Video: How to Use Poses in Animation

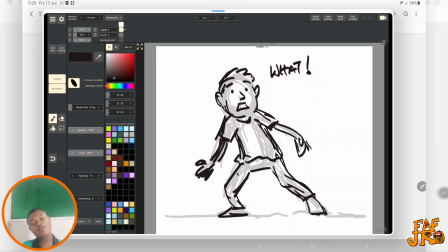8:17 So he's shocked, but most people tend to only focus on facial expression, and unfortunately that kills the whole attitude of the painting. So make sure, one thing I heard Glenn King talk about when it was in
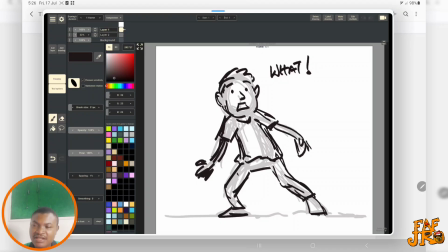8:35 I think in an interview, he said animation is like different chain, metals locked together, and you have to watch every point and every
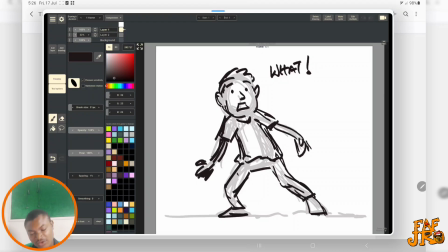8:51 pin. If you miss something, if you start focusing only on the head and you start forgetting the attitude, the body attitude, unfortunately you start missing the point. The head don't just go surprised, happy, sad.
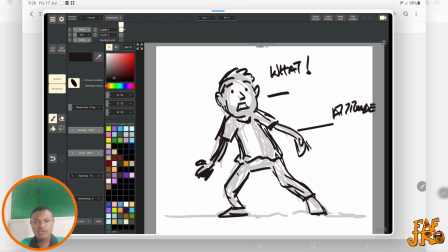9:10 The body, goes with it. They work together. So that is something that is important for animators, for us also, even for painters. We're drawing to feel alive.
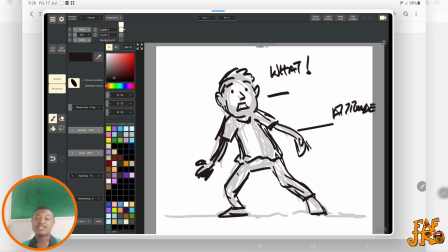9:22 Make sure you are carrying the whole form, except maybe when you have close-up shot, but the same thing still applies. The same thing still applies. From the video you are seeing, you can see my
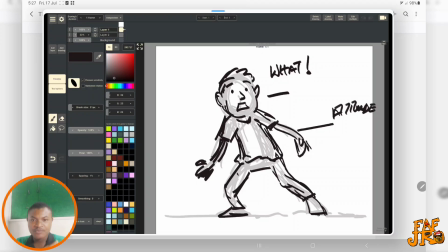9:39 sides, going up, my shoulders reacting differently to the things I'm saying, to words I'm saying. For example, if we go to another layer
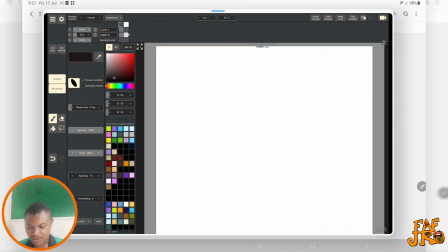9:58 let me give you another example. If it's, let's say it's close up and same surprise. Okay, let's
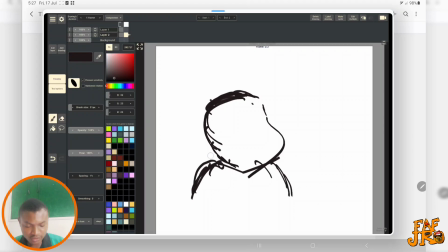10:14 go this way. The shoulders react. So let's say the shoulders react to the emotion.
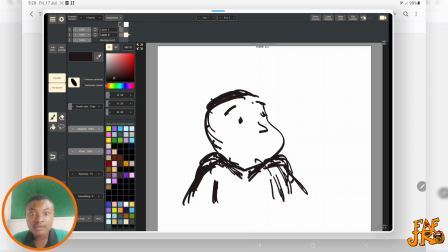These his eyes are open. His ears, the ears also react.
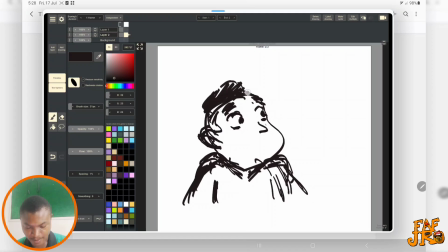So you see that fear shows not just in the face, the body also.
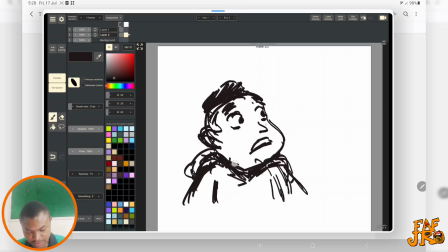11:06 If he's wearing a hood or whatever it's called, a sweater cap, and then if we reduce the opacity.
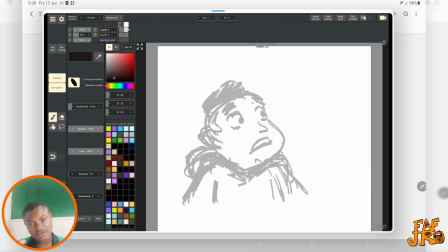11:21 Now normally these are animate. I've talked about this in other videos. I go rough in the first pass. I want all the emotion in the animation to be alive and it should be there.
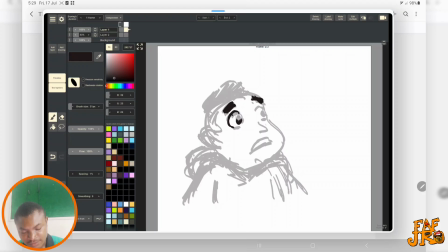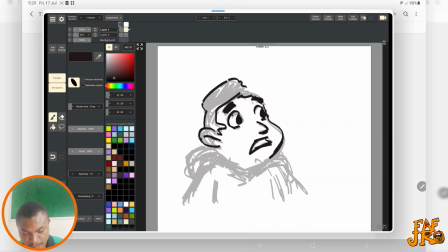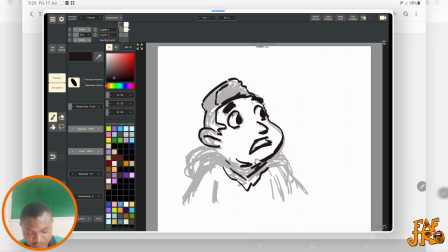12:05 So the neck, is folds. If fold, it folds because it's contrast.